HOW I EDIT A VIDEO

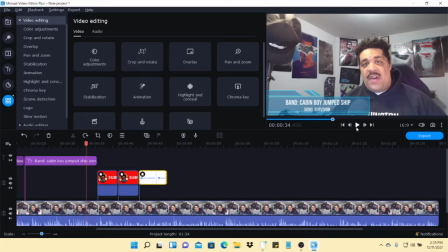494s
So let's go ahead and play it back here and see how it looks.
This is going to be the official music video. So kind of how this came to be here is that Connor, the vocalist, reached out to me on Instagram, and he said he's a fan of the channel, which again, thank you so much,
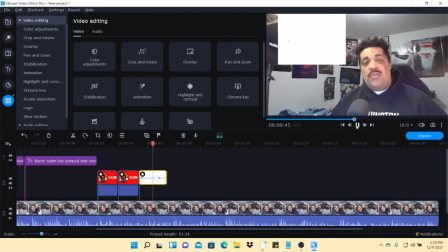506s brother. I appreciate you checking out the channel. And he asked me if I could do a reaction to it. As I mentioned before with other bands that I've done.
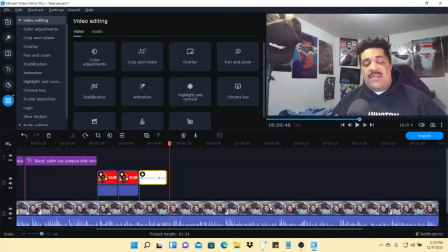512s
All right, so it looks pretty good here. So after I do all that at the beginning, I just talk a little bit of how I got to find the song and those types of things. And then the only other part I need to add is just the Patreon, the patron shout out here. And that's generally near the end. I don't usually add anything in the middle here because it's only about a minute and a half, so it's not too long. So we got to find that Patreon part.
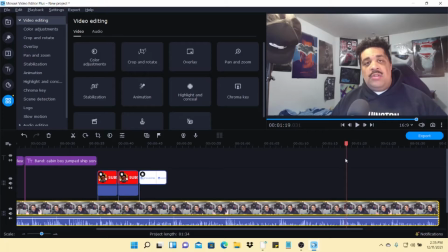531s I think that's super cool.
But before we get started, huge right there, I say huge shout out to my Patreon. So it's going to be about right here. So I have a Patreon logo.
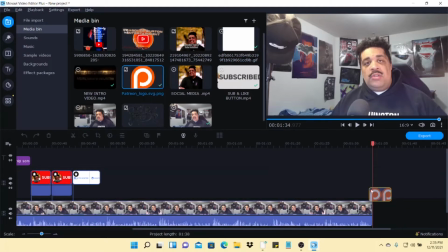539s
Again, same with pictures and videos, but at the very end. And then you could just kind of put it where you think it is.
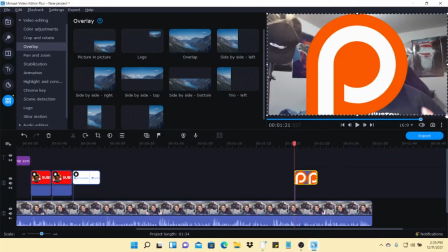545s
You could switch this, of course. So you put it down, and then you could take at where the little hand is right here, and you could just like make it smaller.
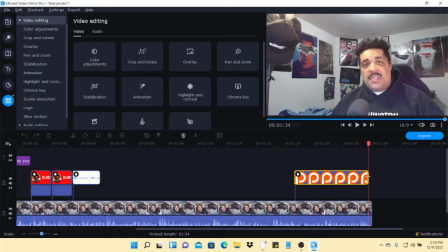552s
And then I just drag it to the very end. Okay, so let's make sure we have that right here.
Screen and the description.
So yeah, it's a little too far.
Before we get started, huge shout.
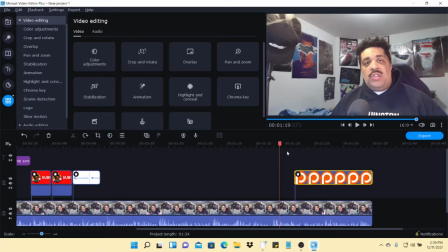565s
So like it would actually go right here. So you can actually you pause where you think it is, and then you can move it and just move it to like the red arrow. That red arrow is really helpful a lot. And then you can just fix that. And that looks good. Okay. And the next thing I do is I just go back to text, and I just do a very simple logo here.
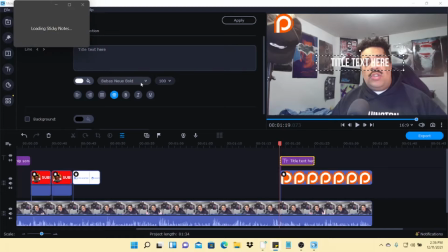585s
And then I have my sticky note that has my patrons on it here. So they're all right here.
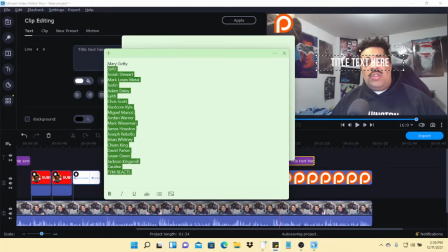590s
And then I just copy and paste it. Copy.
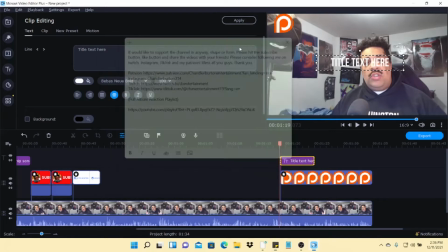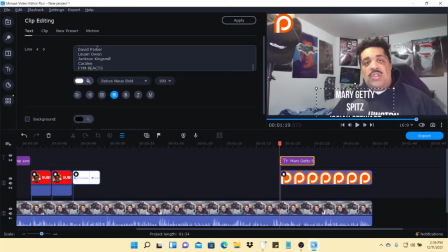600s
All right, hit paste. And then again, right here, see the hand, you can minimize this here because, of course, not everyone's able to fit on the screen if they're that big. So I generally just get smaller, a little bit smaller. It's always a little tedious. It's not too bad, though. I enjoy doing video editing, so that's still a little too big.
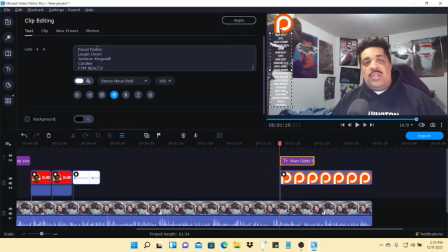619s
So move that down. Right there, like I put it right underneath the Patreon sign, then I just stretch it out to the bottom.
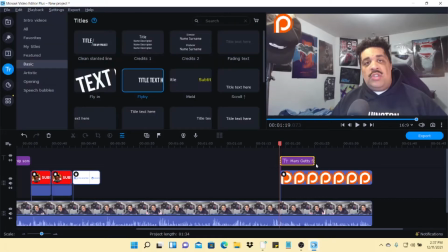626s
Perfect. Hit apply, and then I just drag this to the very end.
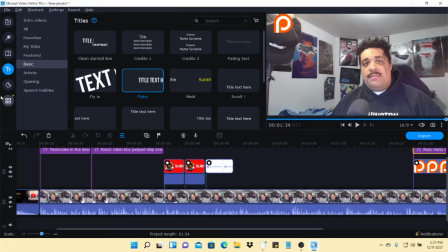631s
So that's perfect. So we have everything that we need for the video part. Now I like to add a little bit of, like, you know, just a little bit of background music here.
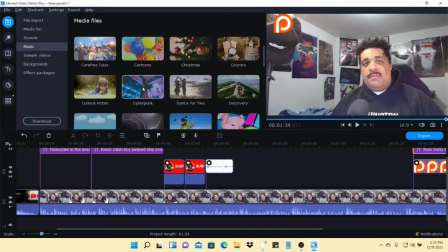638s
I like having a little something in the background. So I always just choose the Cyberpunk one. I've been using that ever since I first started.
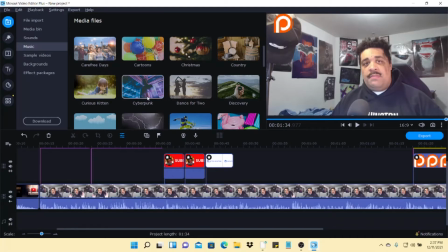644s
So to add music, and this could be any kind of music. This is just royalty-free music that I just use, and I think the Cyberpunk one sounds the best. So you just hover over it, click on it, and just drag it down to the bottom.
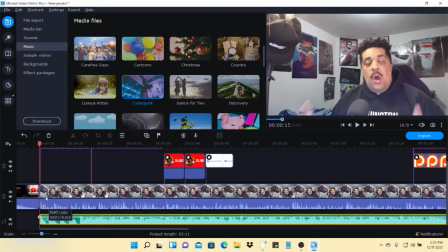657s
Right there. Right where it has that music sign right there, you just drag it there. And then I just put it right where the video starts because obviously my intro has music in it.
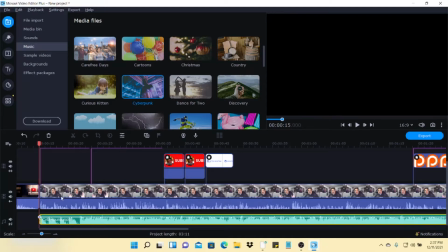665s
I don't want that to overlap, so I just put it right where the video starts. And so this is a part, it's a little hard to explain because it's always a bit trial and error of how you want to get the music to sound.
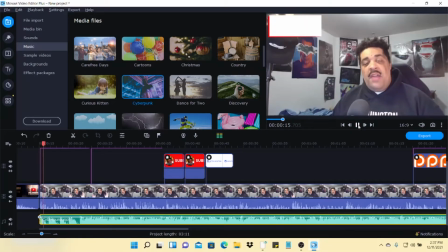673s
So if I play it right now...
What's up, guys? Welcome back to Chandler Burton.
The music is way too loud. Obviously, you won't be able to hear me talk. So this took me a little while to figure out here. So this is where I generally found it. So I just take the wavelengths or the sound and I bump it down to about 37.
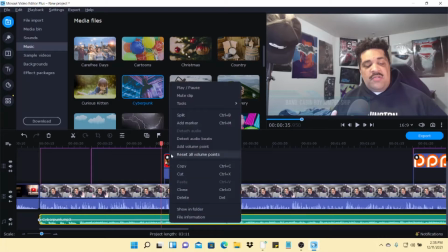691s
I found that usually works pretty good. At 37, then right click, go to tools, and then you see that it's 100.
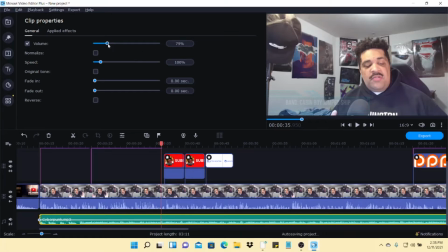699s
That's still way too loud. And I realized the more I went down, I was like, okay, we're starting to find something here. But to be honest, 7's about a really good spot. It's a little bit louder in the Windows Movie Maker or like the video editor, but when you put it on YouTube, it actually sounds pretty good.
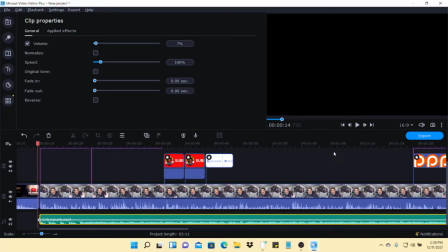715s
So I'm going to play that for you guys, and you'll see how it sounds.
What's up, guys?
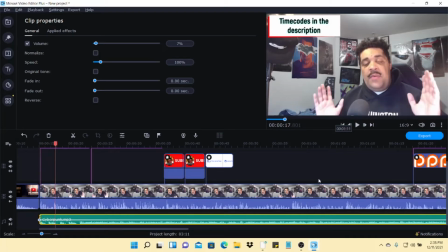720s Welcome back to Chandler Burton Entertainment, and today we are...
So you can hear my voice and you can hear the music in the background, which I prefer. Again, it's just something to have in the background. Not a lot of people do this, but I like to do that here.
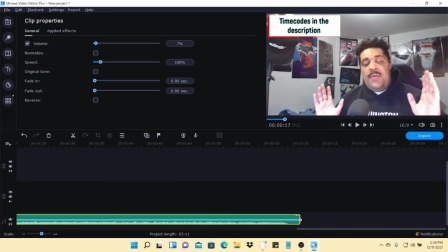731s
And then obviously the song is too long for the intro, so you just take that and scroll it back.
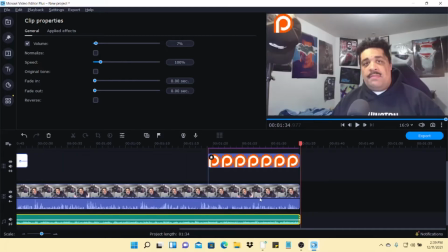738s
All right, and then just put it right here. And then I like to have the music fade out a little bit right here.